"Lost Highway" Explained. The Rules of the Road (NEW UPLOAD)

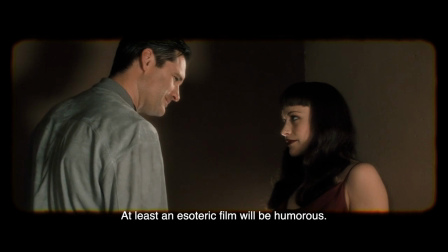It's nice to know I can still make you laugh. I like to laugh, Fred.
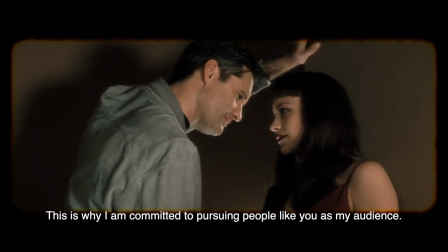That's why I married you.
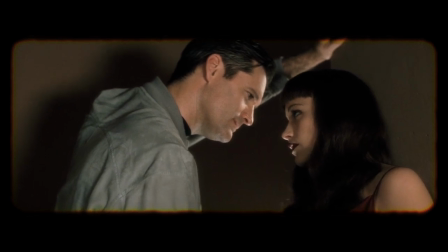You can wake me up when you get home if you want to.
She wants a romantic comedy, not a Lynchian film.
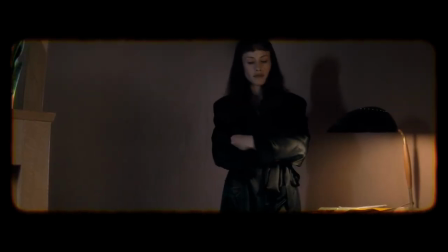But the two are married, committed, just like someone who likes mainstream films but has come to see Lost Highway has committed to sit there for two hours and 15 minutes.
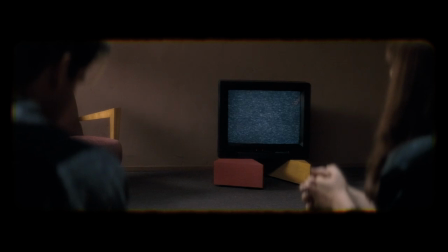Lynch often associates watching a movie with dreaming, and associates the relationship between the viewer and the film with sex.
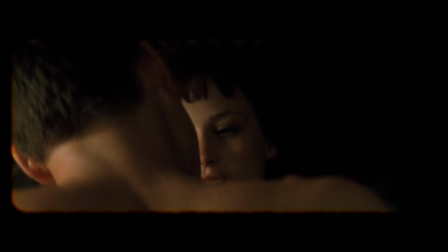Both are done in the bedroom, and if you look at Fred and Renee's bedroom, the metaphor extends to the set design.
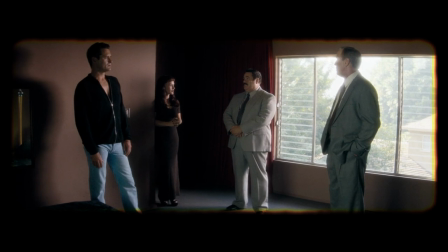There's a red curtain, and the window is exactly where the screen would be.
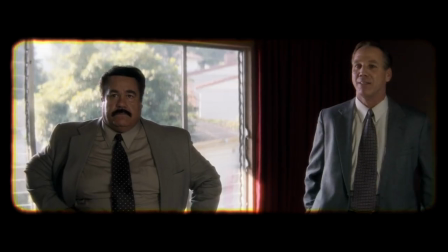Note that the window, which represents a very specific kind of light, is overexposed, only one of two times that something is overexposed in this film.
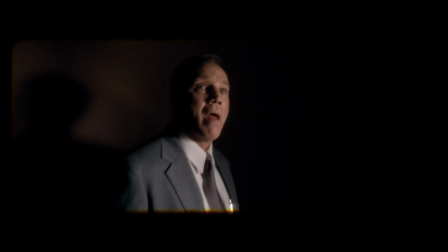The hallway is always dark, conspicuously and excessively dark. When a movie is playing in a theater, the hallway is always dark.
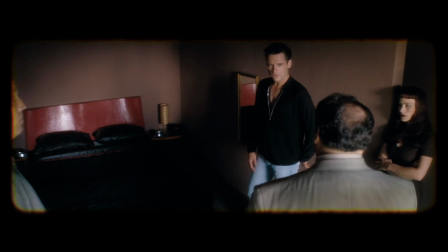The headboard for the bed has two curves in it, evoking the back of two theater chairs with pillows where the seat cushions would be.
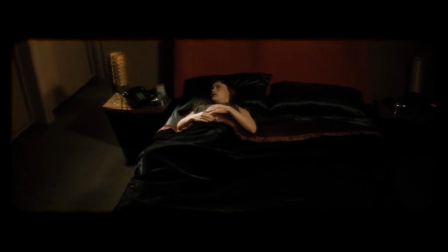The bedroom is a movie theater. This convinces me that Fred and Renee's sex represents the communion between an audience in the film, and since their sex is bad,
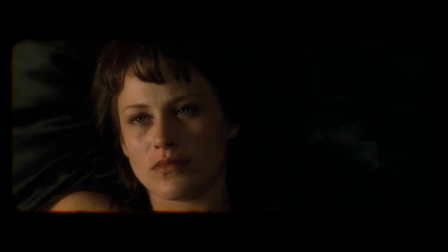we can assume that Fred as a character is not appealing, at least not appealing to the kind of audience represented by Renee.
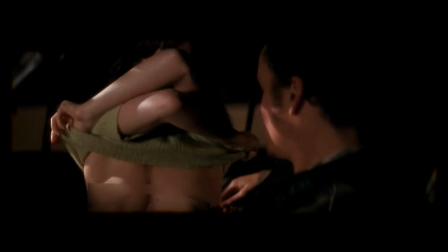Now, Pete, on the other hand, is a movie star. His girlfriend, Sheila, is getting some great sex in Pete's Plymouth Belvedere, Since people might have sex in a bedroom or a car, the metaphor holds.
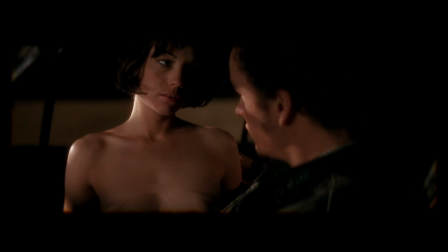The classic convertible represents the Pete movie. Pete's sex with Alice is equally pleasing for Alice.
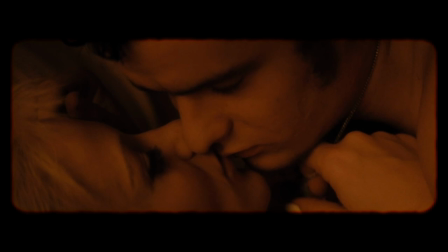Or is it? Certainly it seems that way, but Alice performs in porn. She is an expert at faking sexual pleasure.
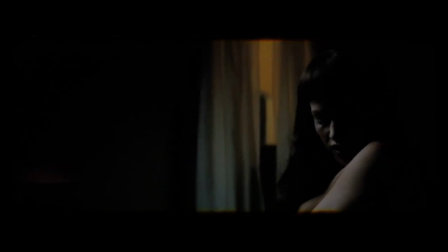The porn was shot in a hotel room, which stands in for the studio, where an actor is pretending. That means that every time Alice is having sex in a hotel room, she is faking it.
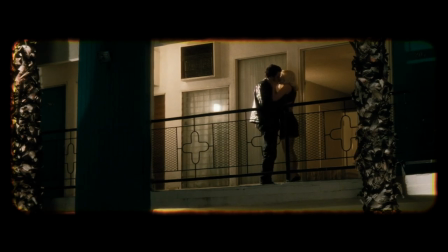And every time she has sex, it's in a hotel room. except for her trysts with Pete on the desert floor, where she clearly rejects Pete.
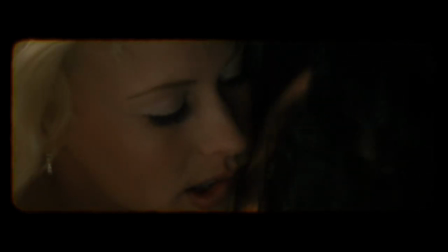If Alice is really a black widow, she will try to curry favor with her mark. The last time we see Pete, he is having sex with Alice in front of the Ford Mustang on the barren desert floor.
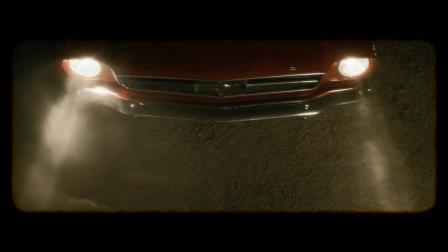The headlights of the car illuminate them, evoking the light from a film projector. A film projector makes the image.
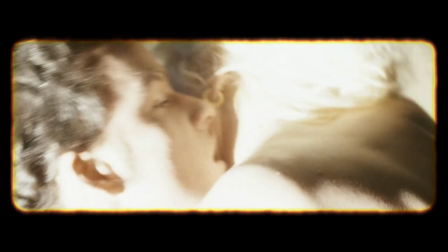It doesn't illuminate something that's already there, but cause and effect is reversed again.
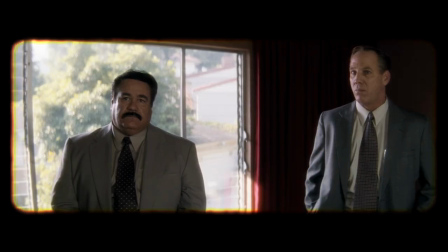Their bodies are overexposed, like Hollywood has seen through the Madison's bedroom window, which represents a movie screen.
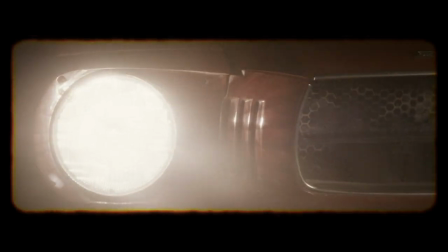We've already established that the Ford Mustang represents the film, and the desert exists outside the diegesis.
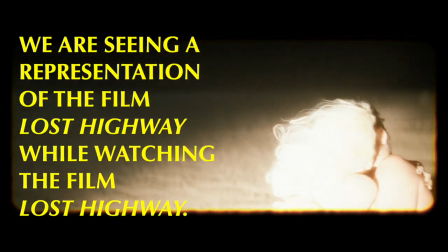We are seeing a representation of the film Lost Highway while watching the film Lost Highway.
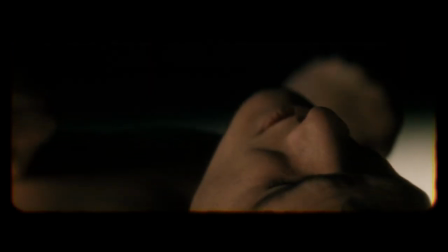Alice rejects Pete and leaves. Why? Well, Pete transforms back into Fred as if the adulation of his audience is the only thing that keeps Pete Pete.
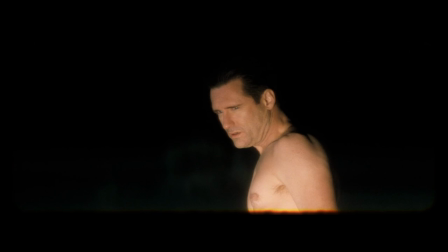And without it, he reverts back to the esoteric and alienating protagonist Fred. Did Alice want Pete to return to being Fred?
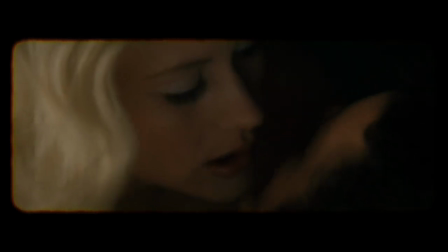I think so. Does Renee always represent the audience for a film? Well, not really.
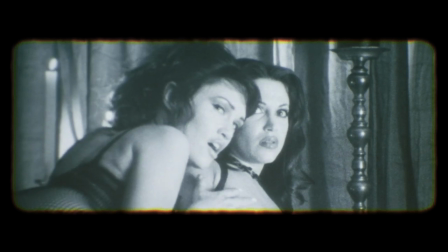You can also draw parallels between the audience and the protagonist of a Lynch film, and that may explain why, in the final act, Renée is the subject of a film rather than the audience.
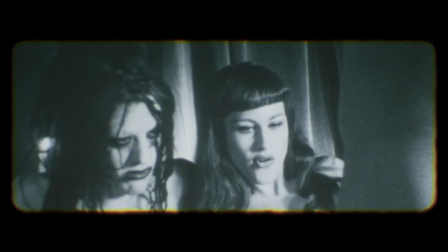She performs in Laurent's creepy porno. When we see the actual content of the porn made by Laurent, he and Renée are so excited that they are basically dry-humping.
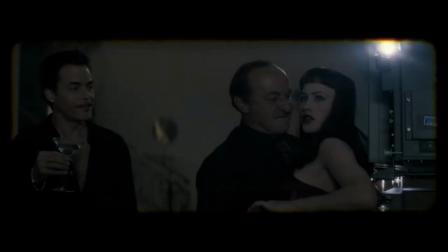This represents the subjective success of the film, wherein Laurent, the filmmaker,
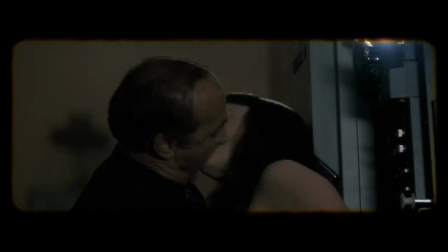and Renée, the subject, have gross sex to symbolize the success in making a gross film.
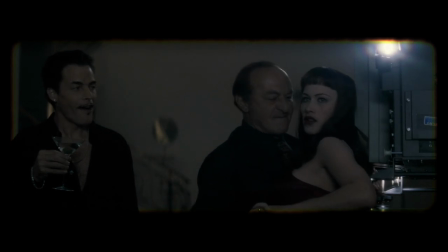But then Andy stops getting off on looking at the film and starts getting off on watching Laurent and Rene.
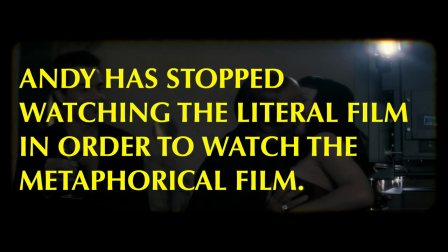Andy has stopped watching the literal film in order to watch the metaphorical film.
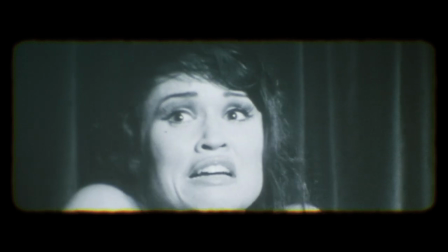The link between sex and violence is clear when we actually see one of Laurent's films, and in the end, it features the murder of a cast member, maybe a real murder.
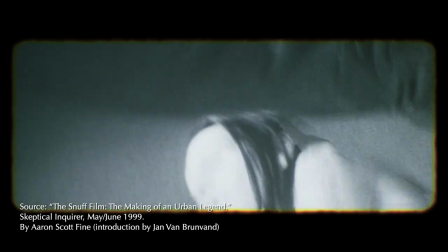This is a reference to a snuff film, an urban legend but frightening nonetheless.
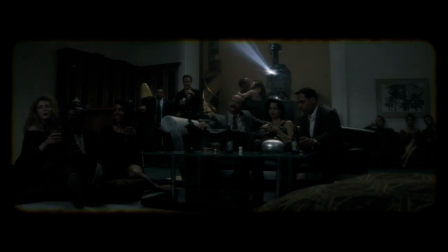It was assumed that sinister forces would actually murder someone on film and show it to lowlifes with big money on a kind of secret circuit,
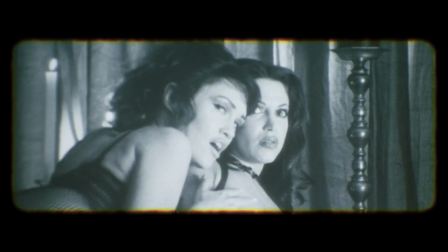Just as works of exploitative sex might be called porn, works of exploitative violence might be called a snuff film.
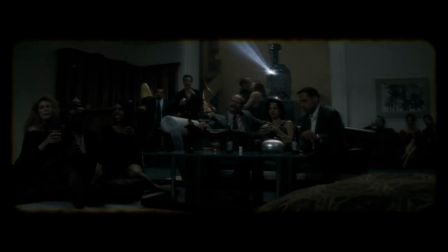We feel completely disgusted by this scene, where nameless and presumably privileged individuals watch a morally reprehensible film, and the filmmakers are borderline screwing.
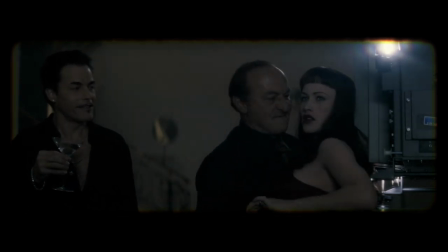Andy and Laurent are creepy, but they reach maximum creepiness here.